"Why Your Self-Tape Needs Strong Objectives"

Hello friends, my name is Artem Lyskov. Greetings. I am an actor, director, acting coach, and casting director in the USA. I watch your self-tapes on this channel. Just like that, I Google, browse the internet, and see what you have posted here. Since you have made it publicly available, it means you are ready for feedback. Because why else would you post it?
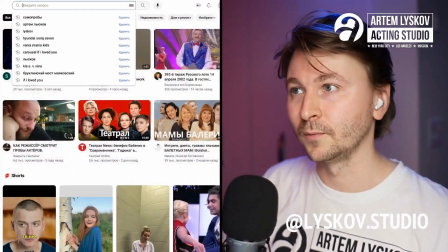Well, let's watch together today and look for it. I'm opening it up and writing self-tapes.
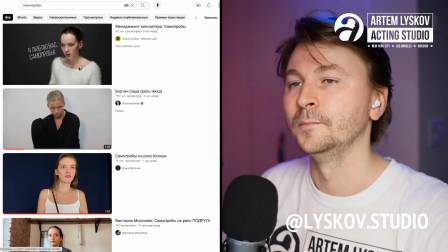Great. Let's go. And what do we have here?
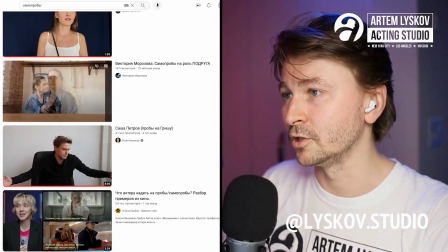We already discussed this. Victoria Morozova's self-tape for the role of a friend, 25 seconds long.
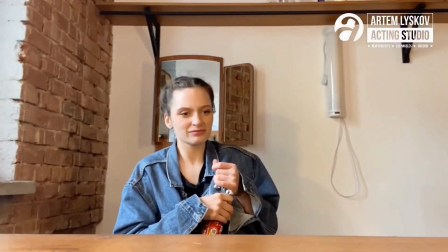Excellent. I think it's the best option. Let's watch Egel's self-tape.
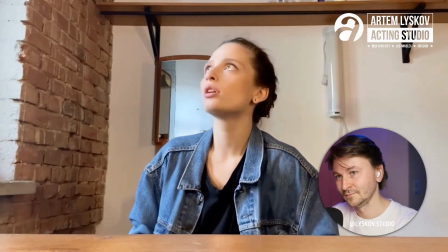Egel, you know that you probably need to go, perhaps? People are mean.
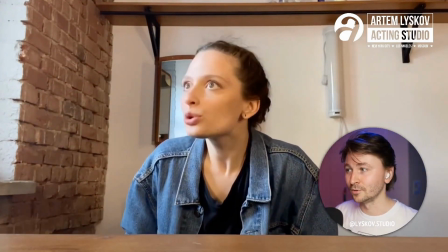Egel, I immediately understood what the word boy means. Probably. Most likely.
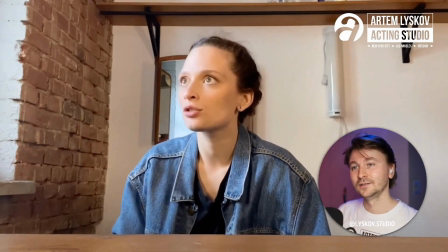No.
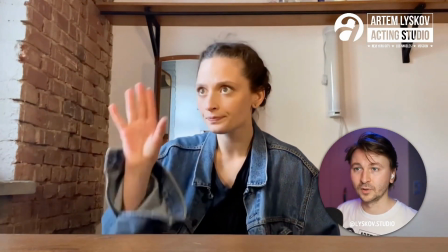Immediately, one moment. That is fundamental for me, is the angle of view.
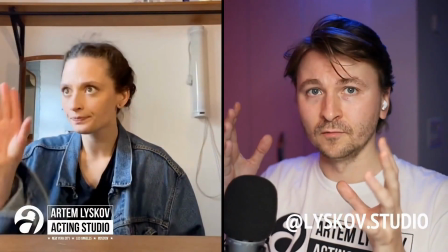Do not choose an angle where your eyes are far from the frame. That is, if you go here, or if you go here, then here, then here.
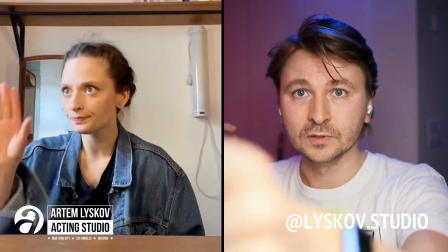It's better to choose your spots, play somewhere around here, so that you're not looking at the camera.
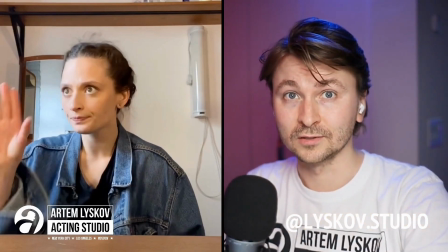Yes, you shouldn't look at the camera, because the camera in cinema is always a spectator, meaning it is always an invisible spectator that watches you from behind.
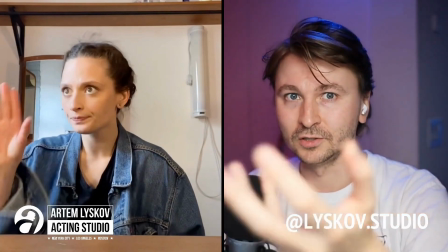We never act for the camera, unless it is of course subjective, meaning when we, for example, show things through our eyes.
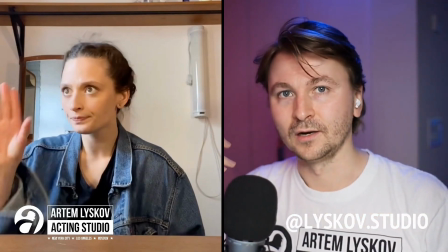But mostly in cinema, 99.99% of the time, we always act off camera.
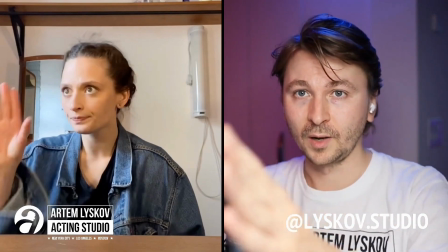With 9%, we always act off the cameras. But again, where can you look?
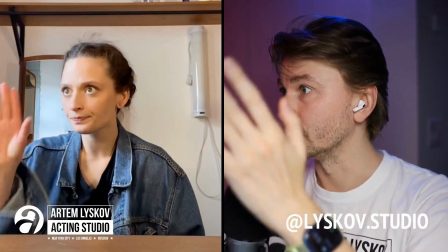You can play over here, yes, with a partner and say, let's play, and you don't see half of my face.
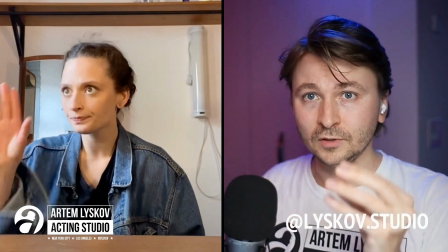Or you can play with a partner over here, and you see that I'm not looking at the camera, but at the same time,
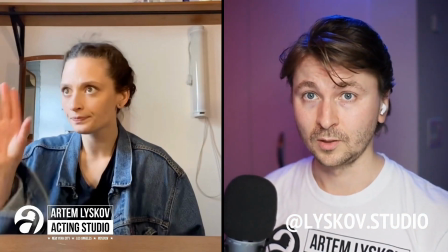you can see my eyes, my emotions completely, and accordingly, my acting work. Therefore, immediately looking into the eyes is an important fundamental point.
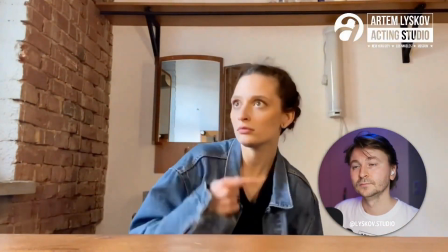Let's continue.
I will go too.
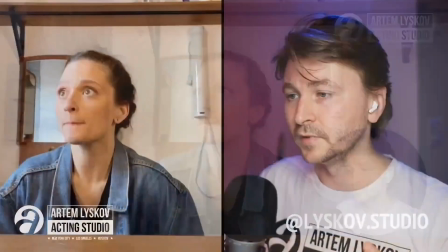There is some nervousness in this, meaning she is somewhat nervous and, again, fidgety.
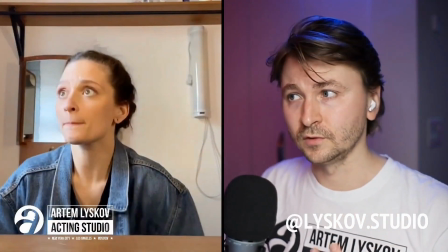If you are watching my analysis, you will notice that I am paying attention to this. Here's the fuss.
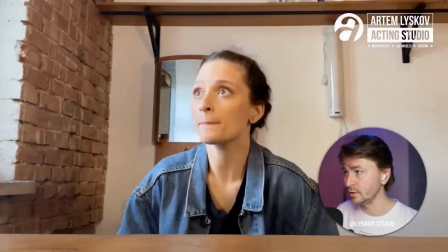If it's unnecessary in the frame, it's really not needed at all. It doesn't help us in any way.
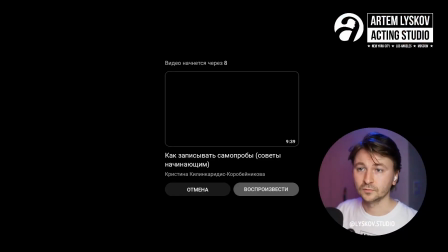Let's move on. Oh, and that's it. Basically, it has moved on.
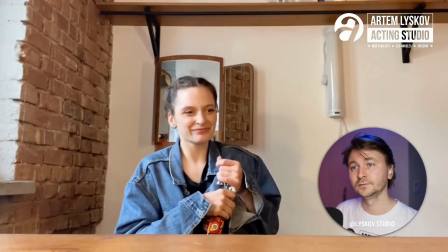Well, she definitely overacted a bit. It's clear that she's putting on a bit of a show here.
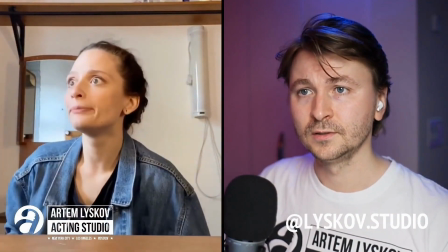Egel.
We need to figure this out.
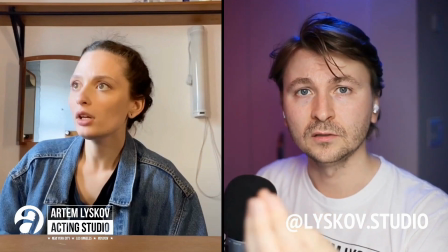It seems to me that the scene is underdeveloped, meaning that it's important to understand why you are calling her, what you want to convey to her.
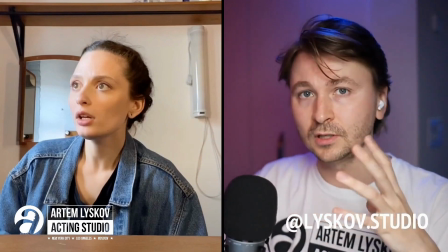These important moments need to be very specific, because right now they are just kind of indicated,
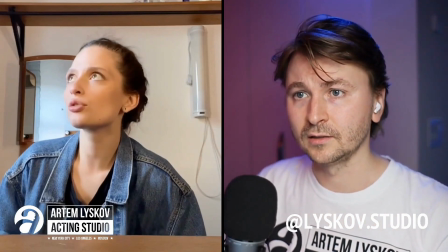and because they are only indicated, it doesn't really resonate.
Don't you know what?
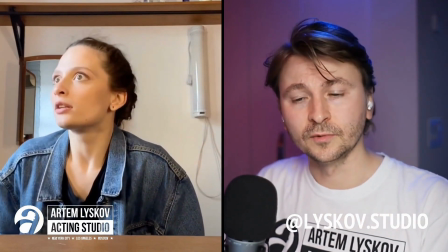What?
So what is the task? We always demand something from our partner. We always want something from our partner.
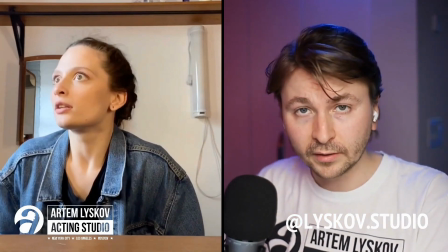That is, we always want to drive her away. We want to protect her life.
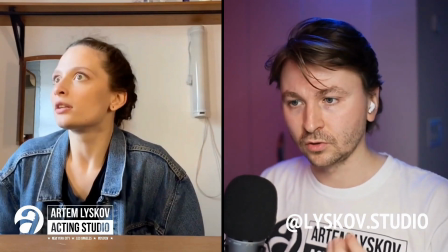What do you want? This is a very important point that needs to be determined before the scene. So, what is it?
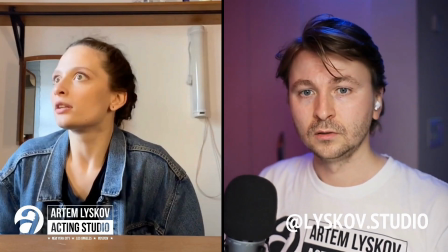Aha, here she is. How should she say it?
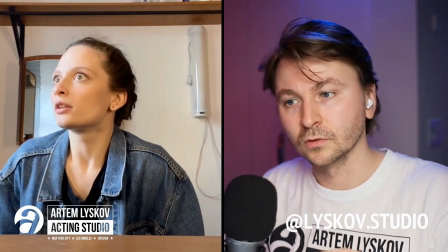This is also a matter of information, so as not to scare her. That is, there are many factors that need to be taken into account.
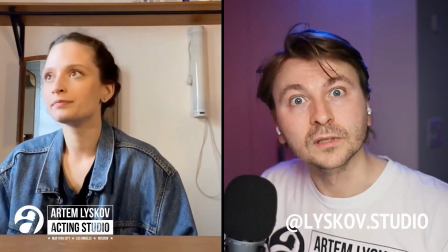People are mean.
That is, a bit like that.
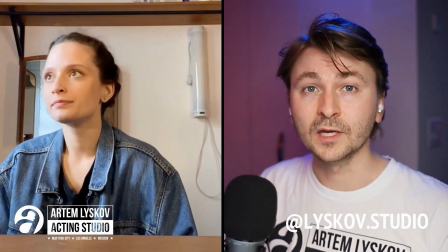Again, when you take a sample from a well-known series, we all know this story, so we know what will happen next. We know what the fate of the heroine is. So, well, you have to play the whole character.
Who knows what else?
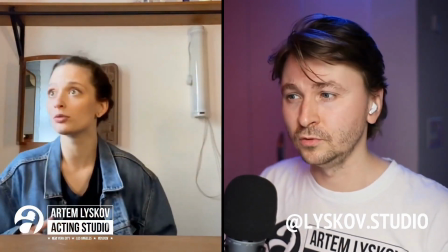I'm going now.
There's a bit of fuss globally, of course, here. Fuss. So, that's how things are, guys. That's how it is.
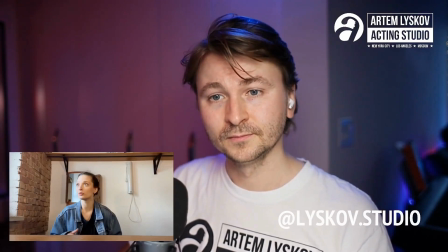Victoria Morozova, thank you very much. Self-tape for the role of a friend.